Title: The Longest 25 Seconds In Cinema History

This technique often creates tension or discomfort because you're being compelled to look more closely at an image, and in doing so, you might notice peculiar details that you might not otherwise have been aware of,
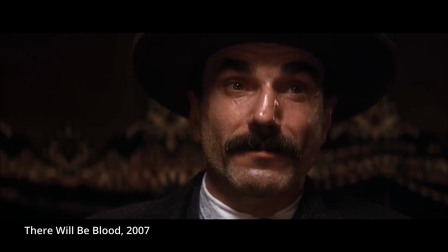the imperceptible facial contortions that hint at a character's inner thoughts in a way that the dialogue can't quite reveal. By the way, it also takes great skill as an actor to make this sort of shot attain that effect. Ingrid Bergman's long close-up is a masterclass in this cinematic technique because, while it's technically true to say that nothing happens in this shot, the truth is that everything happens in this shot.
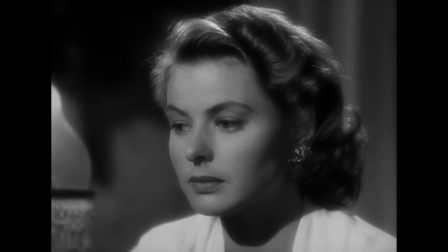The action is in her eyes. She doesn't blink once in the entire shot. Her gaze shifts to her right as she stares into empty space.
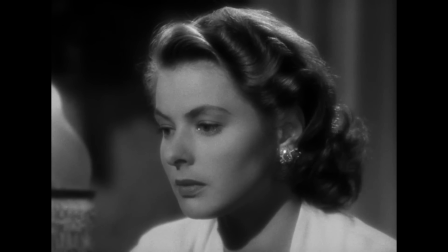She appears to be in a state of deep recollection, and her expression becomes more conflicted. There's a sense of deep longing. Her mouth opens slightly, an unconscious facial motion. a break in her composed exterior.
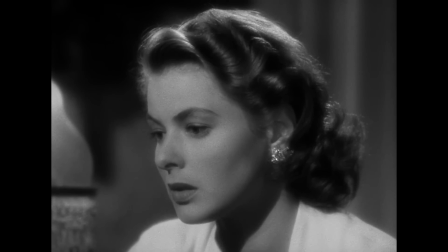It's a really wonderful example of how less can be more in acting sometimes. It's also a good example of how the greatest moments in cinema are very often unscripted.
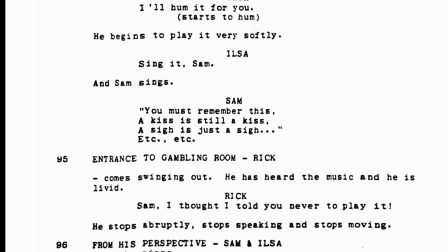The original screenplay makes no mention of this shot at all, so it's likely that it was just improvised on set, which is incredible. In any case, the message to the viewer is clear. Ilsa and Rick are star-crossed lovers.
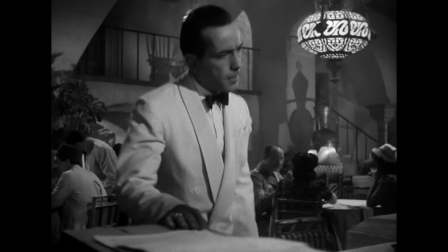So when Rick finally sees her, the scene's pivotal, dramatic beat has a real sense of gravitas.
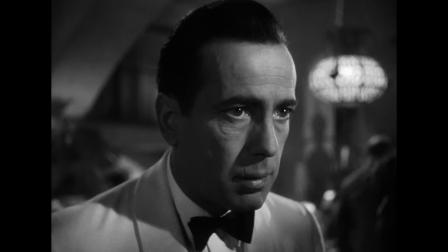Now the audience is primed to uncover the mystery of their past, and as we all know, their story is very often ranked as the single greatest romance in movie history. I think this technique is all the more striking when watching the film today, because it's very rare that modern films deliberately sit in stillness.
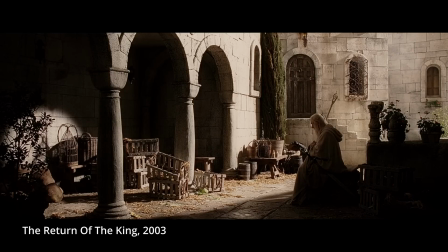I really do think it's the signature of a confident director who really knows their craft. Those pauses give the viewer a moment to stop and think about a scene or a character. Instead of being told something, we get a moment to realize something for ourselves. It's less like watching a movie and more like the feeling you get when you're looking at a painting in an art gallery. It's up to you to interpret the image, and for just a moment, to become aware of yourself in relation to the artwork.
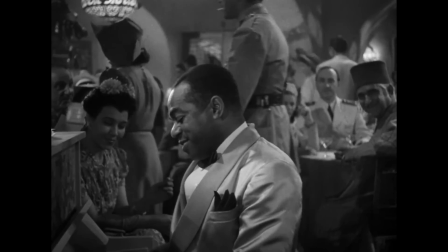Casablanca really does have a lot to teach about great filmmaking and great storytelling, but it's techniques like this one that really elevate Casablanca into great art. So thanks for watching, please subscribe for more videos, and I'll see you on the next one.